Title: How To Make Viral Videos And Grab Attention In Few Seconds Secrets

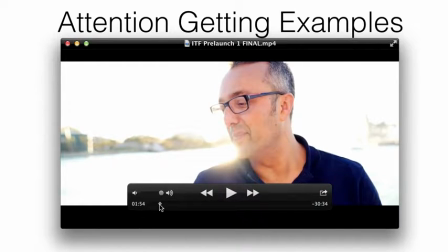Okay, so the video has been going on for a minute and 54 seconds, as you can see, and right now i'm turning the tables around and i'm
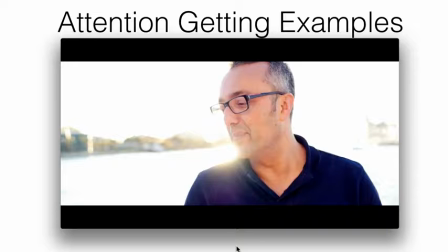making it all about them okay it's not about me anymore i got their attention right i got them hooked on you know watching you know what's going to happen next and now as soon as i possibly can you know excuse me i want to i want to turn the attention on the viewer okay
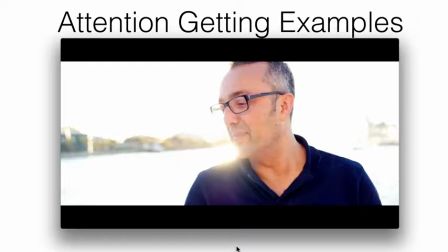and making it all about them uh very very important you know they don't care about here here's the thing okay people don't care about how much you know until they know how much you care so if you can demonstrate that you care okay as quickly as possible in the beginning and then turn the
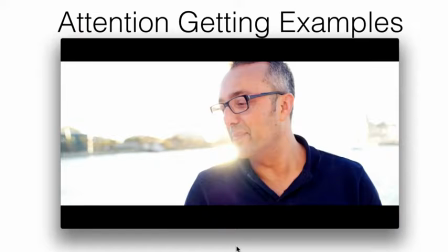tables and start talking about them okay because when when somebody's watching your video all they're asking themselves really is who is this guy why should I listen to them right and what's in it for me okay what's in it for me so here I'm uh I'm turning everything around
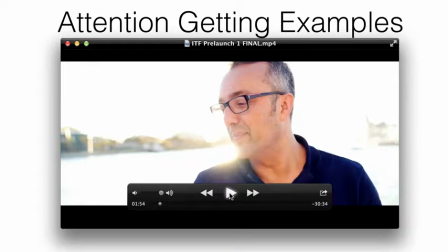and I'm talking about and addressing this question you know what's in it for me this could be the very thing that gets you out of place of struggle
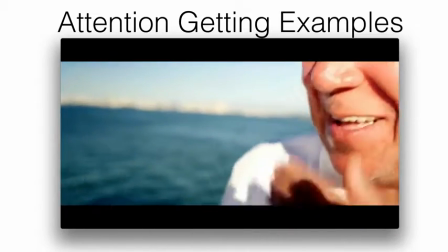and empowers you to live a life where you thrive and truly experience the best things it has to offer
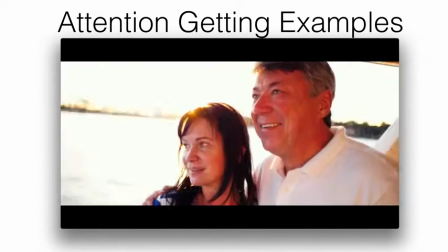the formula I'm about to share with you if applied correctly can get you anything you want in this life.
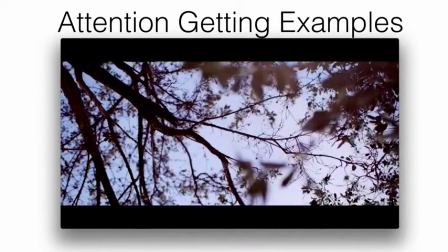It's like a universal law. It works every time. Sometimes people can fail, but this formula never fails.
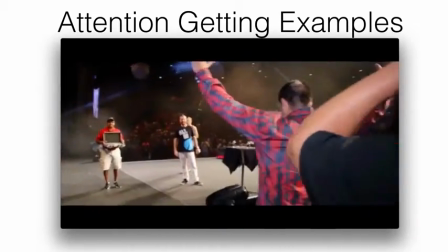I've personally used this formula to achieve extraordinary results in my business.
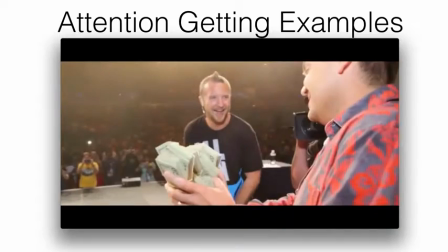For example, back in 2005, I started with a direct sales company and after implementing this formula in my business,
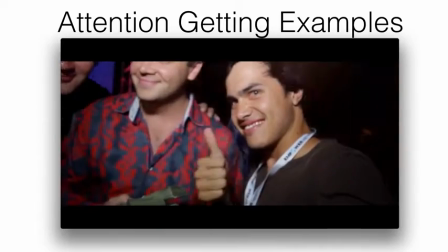became the number one income earner in that company within 90 days.
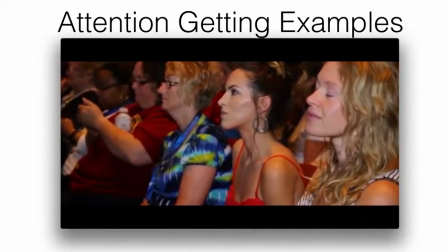Then I applied the same formula as an affiliate, promoting products that I did not even create,
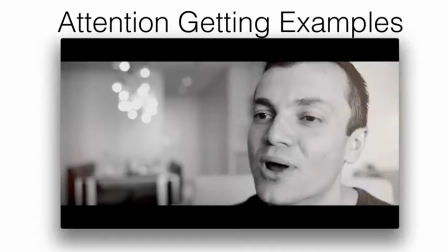and outsold all of my competition ranking as the number one affiliate out of many thousands of other affiliates.
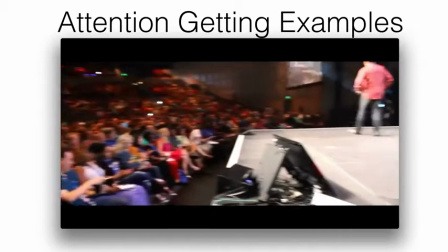I also applied this formula promoting my own products and had phenomenal success.
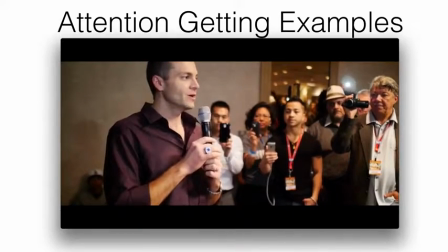One time, I decided to promote something as mundane as an email autoresponder, where the average commission per sale was less than $10.
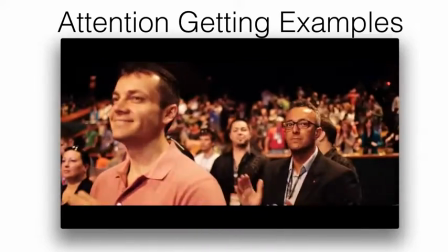By applying this formula,
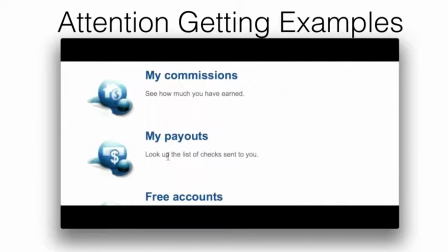I became the number one affiliate for that company creating a passive monthly income of well over twelve thousand dollars per month and
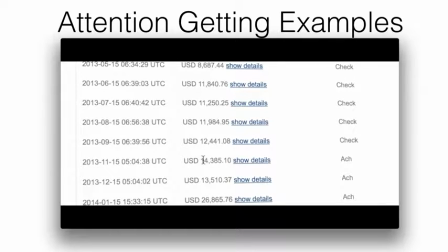even though i can't okay so what do you think is happening here well i got their attention right i turned the tables and started talking about them
and i'm using my results and i'm talking about the formula because it's all about you know traffic formula right you know this ability
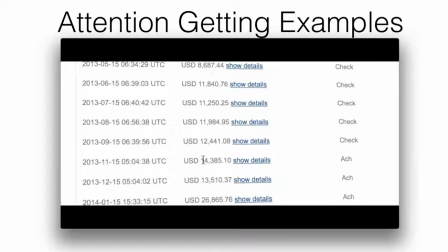to get traffic uh and really how to do that and I'm putting that in a story to tell them that you know kind of painting the picture of what's possible all these on all this stuff right here this sequence okay was designed deliberately to keep their attention right and move them into the next
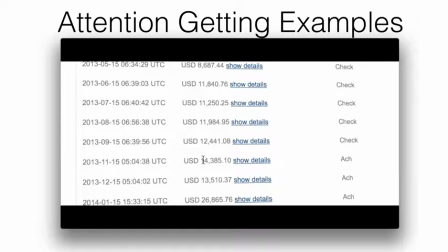segment while at the same time build an authority building credibility creating connection and getting them more excited about what's about to come next.